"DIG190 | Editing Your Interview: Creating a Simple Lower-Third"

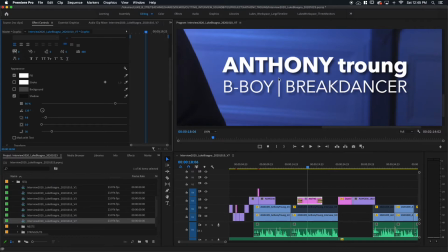(12:25)
And there you have it, a nice, soft shadow that helps to set that text apart from the background.
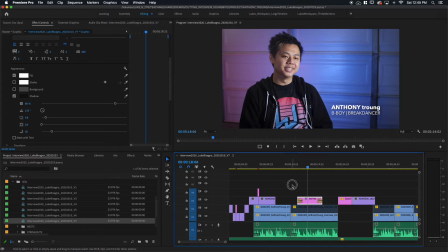(12:32)
I'm gonna go back to my fit view here. And that's something I want you guys to consider using on your text as well. I'm a big fan of simple lower thirds. The less involved, the better.
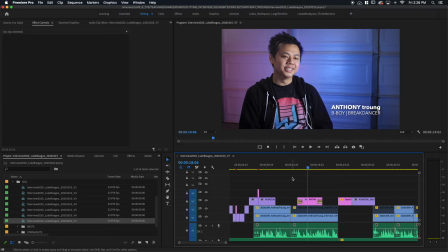(12:44)
And this is a great example of that right here. So again, we used the type tool to create a new graphic clip here, and then manipulated the controls using the effect controls and bounced back and forth between the type tool,
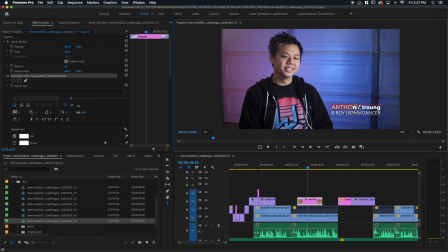(13:00)
which enabled us to change individual pieces of the type here, and then the selection tool, which allowed us to grab all the text, move it around, and actually do some resizing with it.
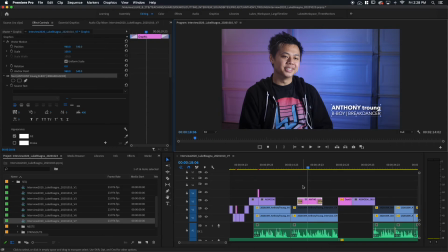(13:14)
Then we determined a good location to actually bring that lower third in here towards the beginning of the sequence, because we want to let people know who our subject is fairly early on in the interview. And then we chose an area where there was plenty of time between B-roll
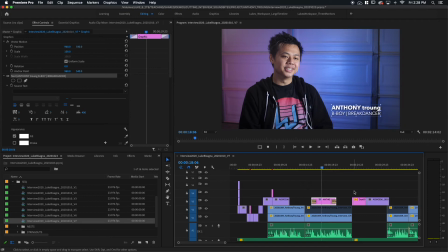(13:29)
coverage so we could easily have our lower third on screen with our subject. What I don't want to see you guys do is put that lower third up over B-roll. It should only be on screen accompanying the subject, and it should be on a single shot. It really doesn't look good when you put the lower third over two different angles.
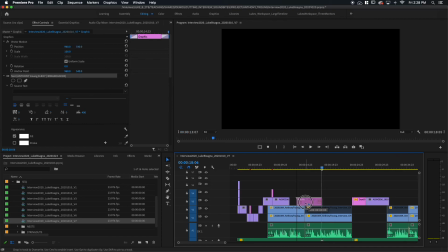(13:48)
So if I drag it over here and we have this on screen going from the close-up to the wide.
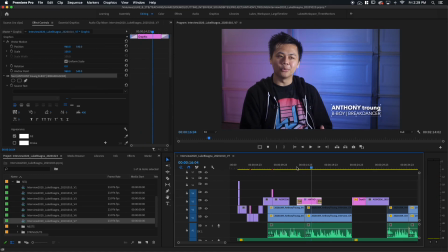(13:54)
Like, I thought that had to be done with. It looks kind of weird. So please don't do that. Keep it on one framing of the subject. Now the length of this, if I select it and use my forward slash key, you can see it's just under 5 seconds here, which is a great length of time.
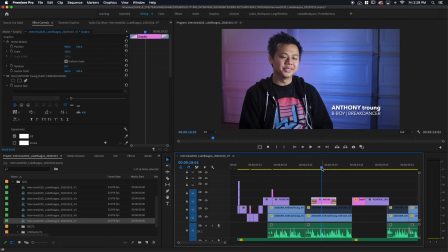(14:14)
It gives your viewer plenty of time to read the subject's name and their title, absorb what that is before it fades out. All right, my friends, that's creating a simple lower third with the type tool in Premiere. And that does it for this video lesson. I'll see you again in the next one.